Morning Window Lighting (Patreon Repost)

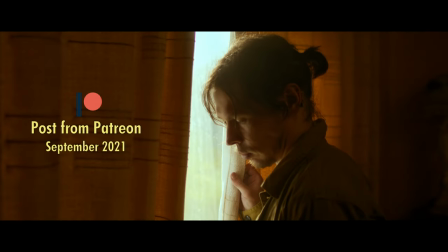So I just wanted to take a look at this quick clip that we filmed for an upcoming youtube video on lighting with colour using the light panels
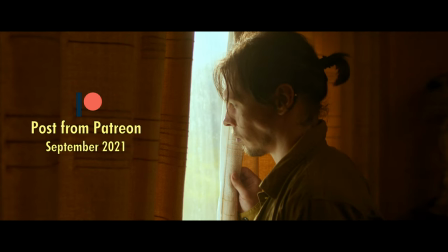Gemini's and Astra unit but I wanted to go over like a kind of more detailed look at this setup than I probably will do in the video. So as you can see this is the final setup and this is a three light setup using three LED panels.
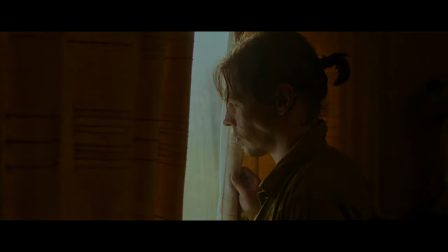So if we have a look, this is no lights,
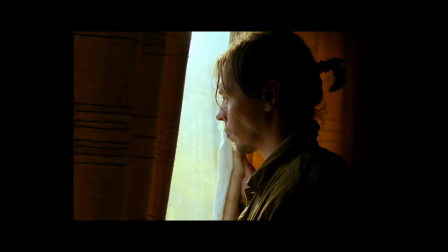one light,
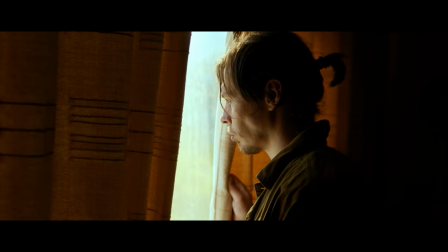two lights and three lights.
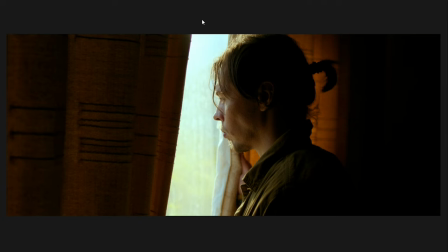So with one light, this is obviously our sun. Our sun is outside, it's coming in, it's kind of top light in our subject, it's also sort of backlight in him and we're getting some kind of reflection from the back of these curtains which is also giving a little bit of a key to the face but we want to kind of extend
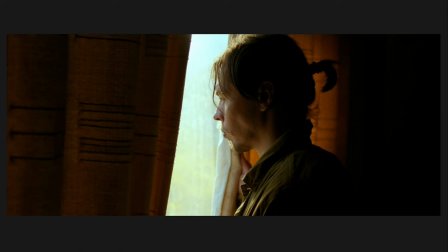that so adding in our second light
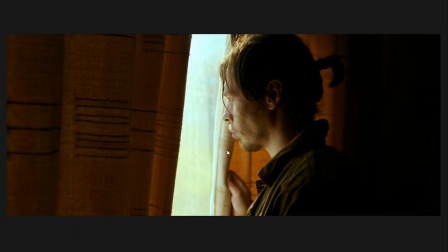we have more light kind of coming through the curtains kind of coming into the room a little bit more and we have this more of a key we've extended our key on the face and this is kind of representing sunlight bouncing off the floor for example
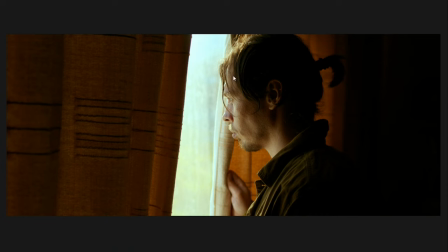and bouncing back into the face so we've completed our key here with the sort of backlight and this bounce and it's a realistic way that the light on this sort of day would react it kind of just looks like you know morning sun it even perhaps looks like the the floor is a
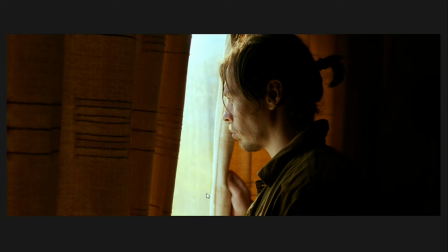little bit wet and that reflection has sort of a bit of a specular feel to it and when we add in our final light we've simply
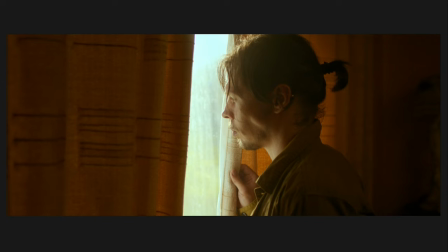kind of completed the look by adding in something a bit more realistically morning looking so we've got a bit more light coming from this side hitting the back filling the room a bit more and we've also got a haze which is always kind of like a nice morning look and if we have a look at how we lit
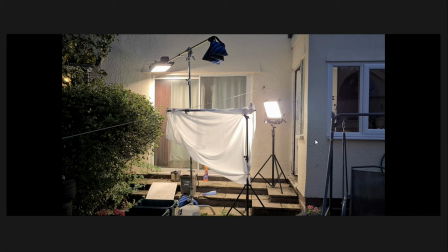this we actually had two led lights outside of the window and obviously these are the light panels Gemini one by one soft so they're soft panels and we've got one hanging over the window and this is the one that is providing our key light
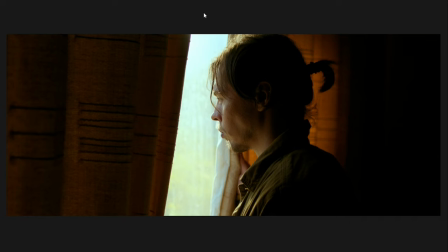so that is just outside the window above and it is actually just off camera and we can sort of see it if we take a look at the full screen
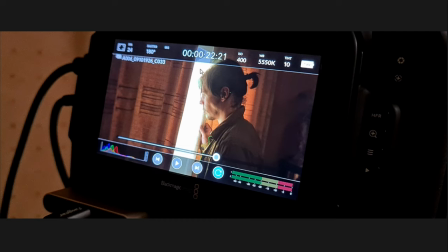version of the shot so you can kind of see where this zebra is up here that is the light panel on camera and it's blown out and as our window is a little bit dirty we're actually getting kind of like a not a blowout but we're getting a very high level of exposure
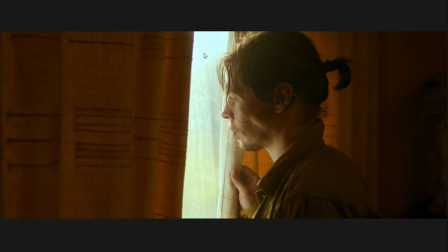here and you can see that on the final clip here as the window is kind of cloudy we're allowing the light to sort of diffuse into it and also it is light in parts of the background which obviously is giving us that daytime look and you can see that here it's kind of
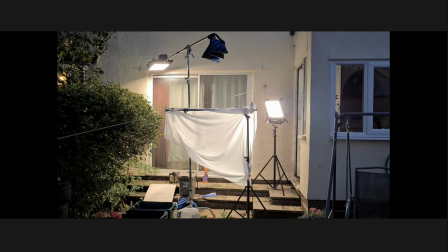spreading about over this bit so we've kind of used the angling of the camera to point towards where the light is
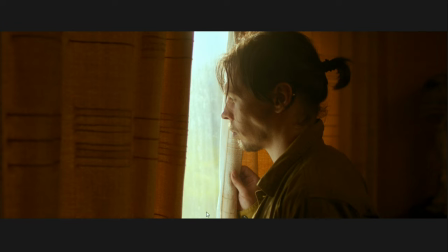lighting outside to make it look more realistic because after all if we just saw night time out here it wouldn't look great at all. So it was kind of using our environment to our advantage, the fact that we have this to shoot onto and the fact that we have a dirty window allowed us to use this in a way where we could blow out that window,
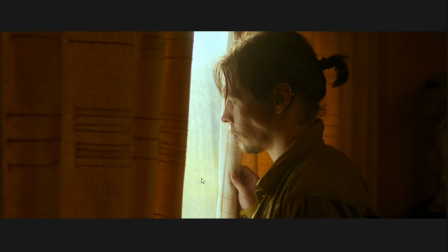we could light up this kind of background.
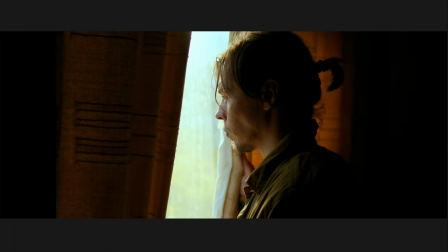And for our second light where we went from lighting just the kind of like backlight and a sort of little bit of a key
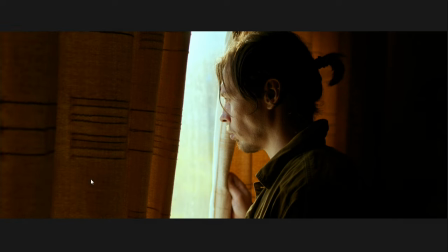to lighten up more of the face to represent a bounce from outside from the sun we shot into
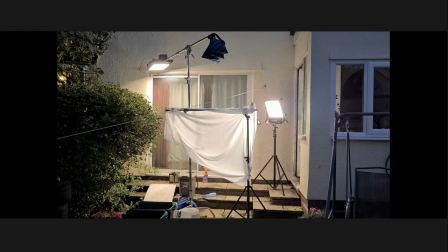it's kind of like a polyester bed sheet and if you have a look
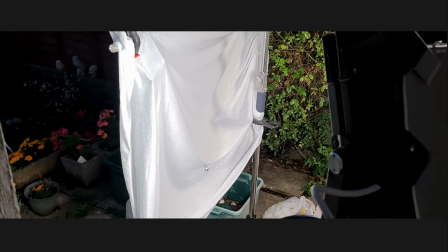it's kind of shimmery it's a strange material if we
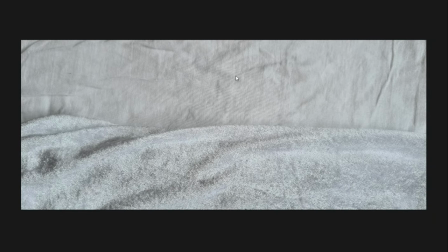compare it to this is a sheet of muslin and this
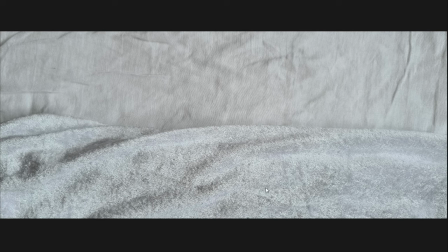is the polyester bed sheet it's kind of shimmery it's kind of a bit sparkly and I use this because as I mentioned earlier i kind of like the idea of like a kind of wet ground the sun mounts and off a wet ground and that is exactly
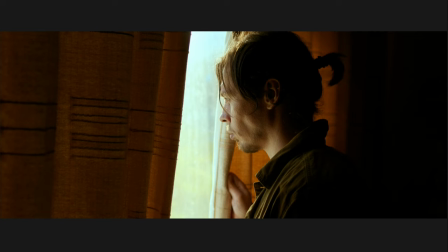what the kind of shimmery material gives you it kind of representing something that is maybe it's morning and it's just rained and the sun is just coming out of the clouds and it's bouncing off of that wet ground and that's kind of what this looks like
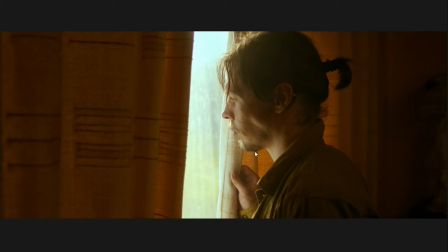and for our third light which completed our look you can actually see in this video
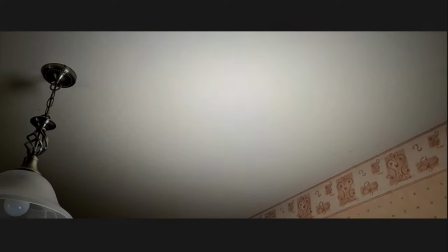that we had the light panels Astra bouncing
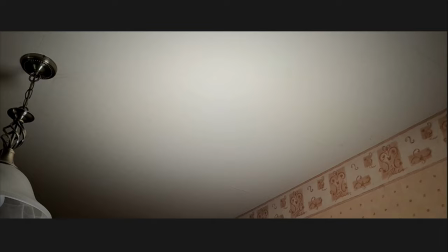off of the ceiling on the other side of the room and you can see exactly what the light was doing here
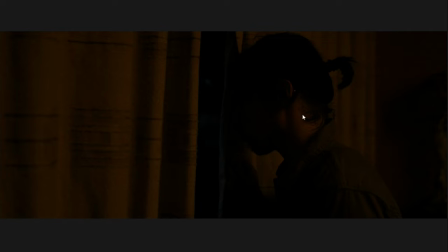and it's simply just adding a little bit of light from the other side giving some exposure to the neck a tiny bit of the jacket some of the curtains and kind of lighting up the background of the room just a just a touch just a tiny bit
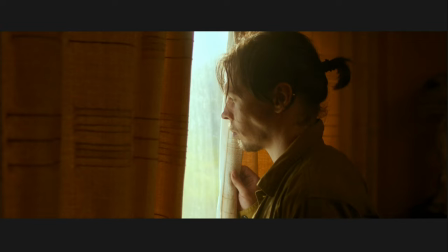and if we switch back to our full lighting setup you can see that here along the neck on the on the jacket on bits of the room and you can
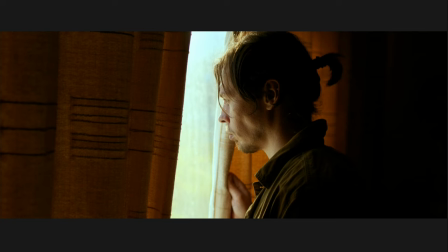kind of see what that's doing and that's without the fill and
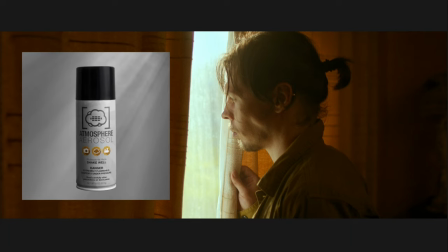that's with the fill and we also used some atmosphere aerosol which is kind of haze in a can just to haze up everything a little bit and raise those
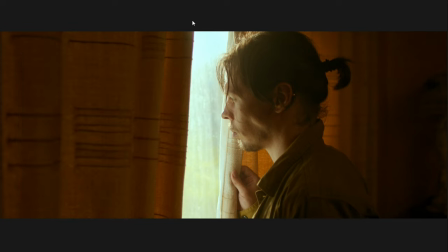shadows too and as I said earlier that kind of gives it more of a morning look more of a cinematic morning look so just to kind of recap our lighting I'm going to do some really really terrible drawing for you so we've got our light panels unit just up here and that is
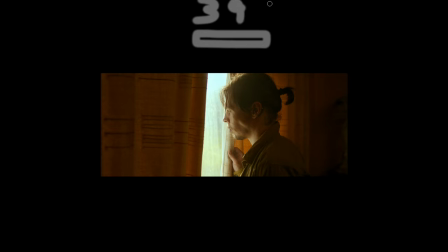actually set to about 3,900 I'm going to type this instead because that is not really great is it. And this is set at about 3900 Kelvin.
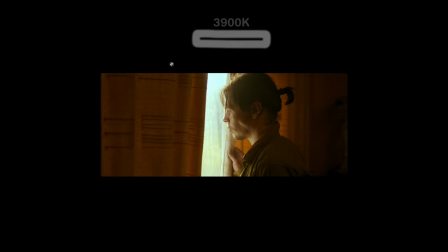And what we did with that light was just hang it above the window and this allowed us to light our scene realistically like a sun was lighting our scene. And that is blowing out this bit here, it's giving us a top light here and it is edging and giving us a kind of little bit of a
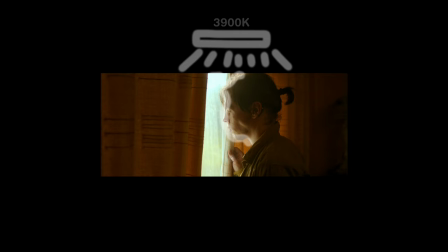key around the face and you can kind of see it's kind of getting into here there's a little bit of bounce from the curtain that is also affecting the scene and for our second light we had another light panel with Gemini unit here and this one was actually set to
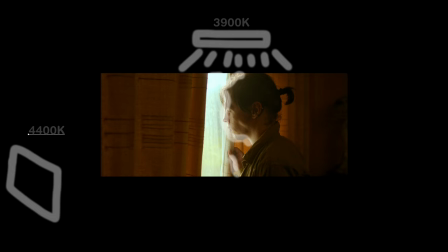about 4400 Kelvin and what that means is we are not quite getting the same kind of warmth as our backlight and main light here because if the sun was bouncing off the floor you'd expect it to be a bit cooler you wouldn't expect it to be the same temperature and
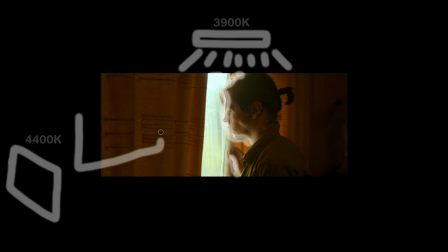obviously this one is bouncing into our polyester kind of shimmery bed sheet material and then that is just bringing up
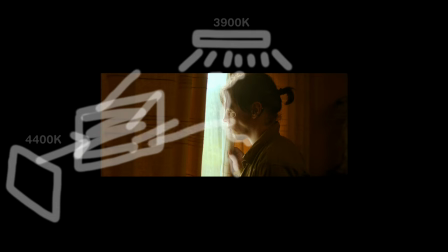the exposure on the curtains it's extending our key and just giving us that effect of the Sun bouncing off the floor.